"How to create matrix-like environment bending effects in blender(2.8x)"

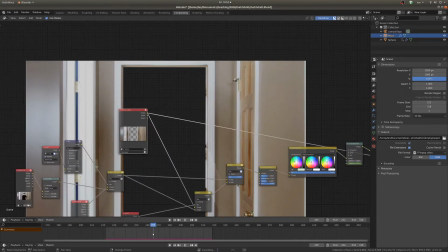257s
Now, we have our render layer here, and if I go to a spot where it's warped and render it.
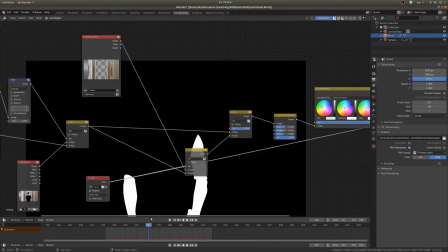263s
I'm using my arms render layer just to make sure that my arms are in front of the scene,
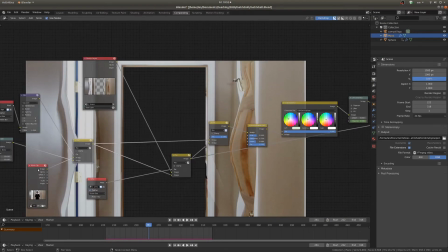268s
and I'm mixing the original footage with the render,
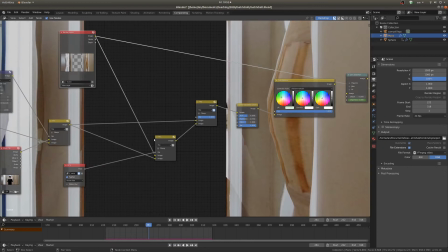273s
and you really can't see that much of a difference here, so it was a bit of wasted work, but you can see the side of the arms there, so I guess that was all right.
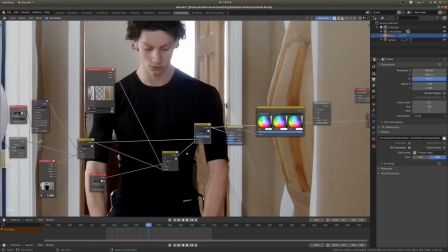281s
Now with this, I'm just putting it over top of my old footage, so these are kind of pasted over top.
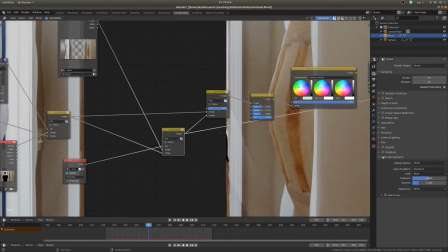288s
I don't know if you saw it or not, but I set the render properties, if you go to film and check transparent,
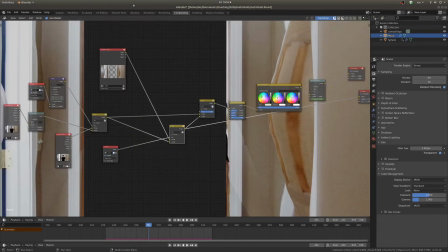294s
that way parts of your scene that have just like background, if you look here,
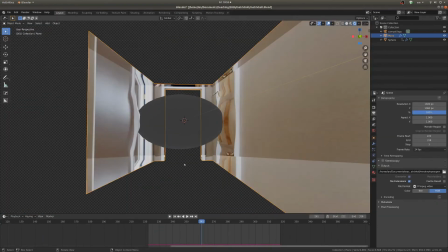300s
that part is transparent. This checker texture implies that. Okay, so back to compositing.
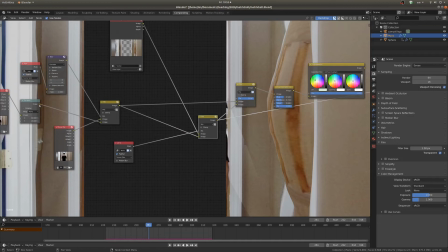306s
I just stuck this scene over top of my original footage, which you can see with this mix node.
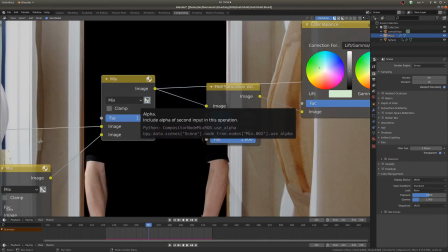313s
If you check this little box here, that will make it so that alpha works.
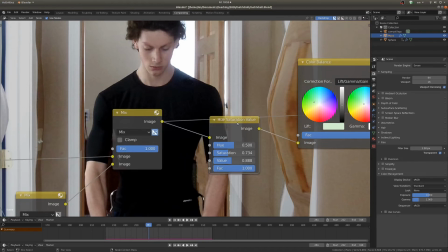318s
Then I fed this through a hue saturation value node.
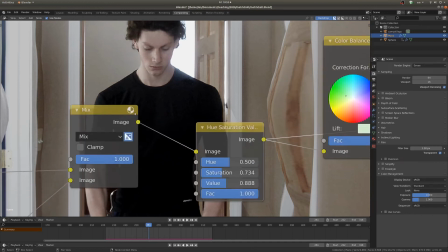324s
And you can see I just turned down the saturation a bit because in the Matrix movies,
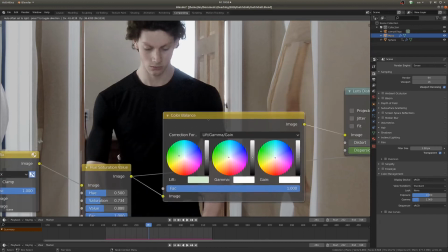329s
the saturation tends to be quite a bit less, at least when they're in the Matrix. Then I just put that through a color balance node,
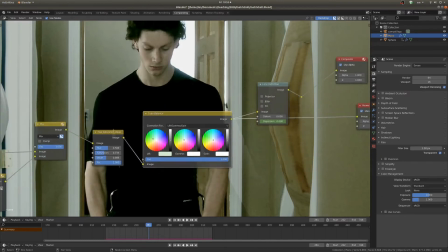335s
which I've bumped up the greens a little bit, kind of made it a little bit darker, and you get this effect.
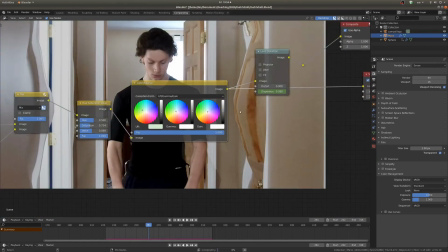342s
So before and after, that's not bad.
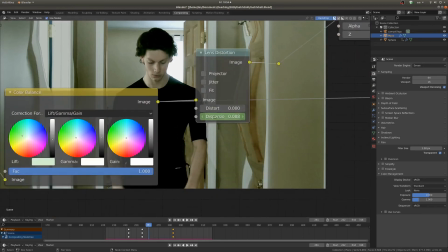345s
The last effect I added was some lens distortion, and I turned up this bottom value actually with some keyframes.
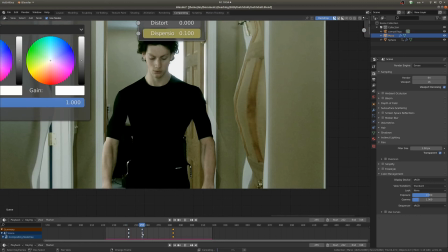353s
And if you look here, you can see at this point is when the walls start warping.
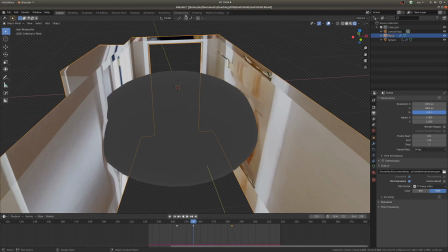365s
And so I've set it to be at the maximum value at that point. And if we look at the render here,
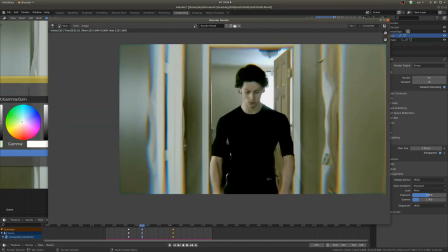373s
it's got this crazy kind of orange and blue stuff around the sides, which looks kind of cool.
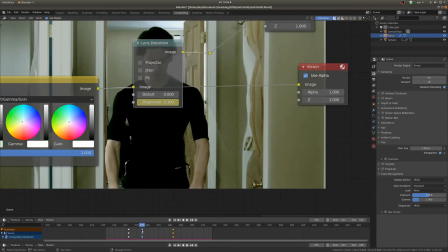379s
And so that's up to a 0.1 at that point, and then it just goes back down to 0.
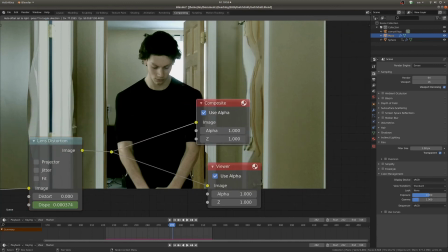383s
And then I just made sure I had my composite node and my viewer node hooked up at the end of that.
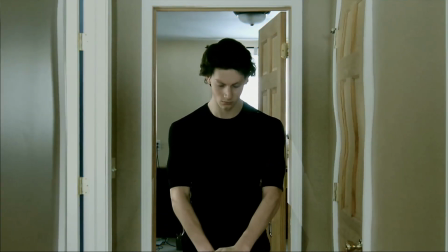388s
And that'll get you this. I was thinking this is too clean though, and the super cool thing about having a digital environment is you can make it ridiculously grungy.
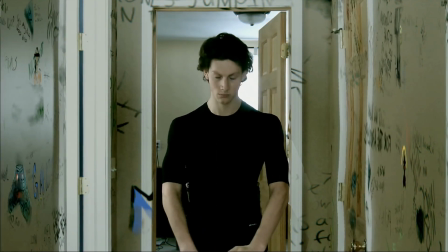396s
Yeah, that's cool. Okay, that's it.
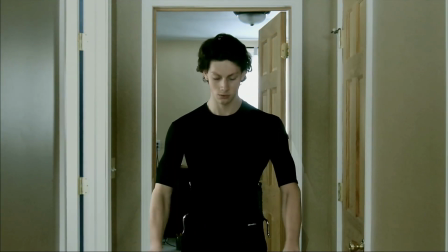399s
If you found this helpful and you'd like to keep up to date on what I'm doing and the tutorials I'm putting out, there's a link in the description that will go to a thing that will add you to an email list,
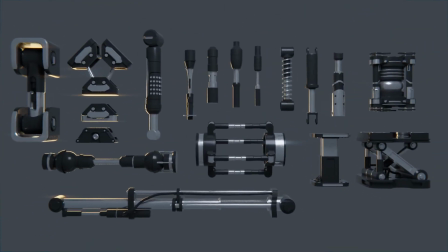407s
and you'll get these hydraulics, and it'll be cool. And I'll tell you whenever I make a new tutorial. Okay, cheers.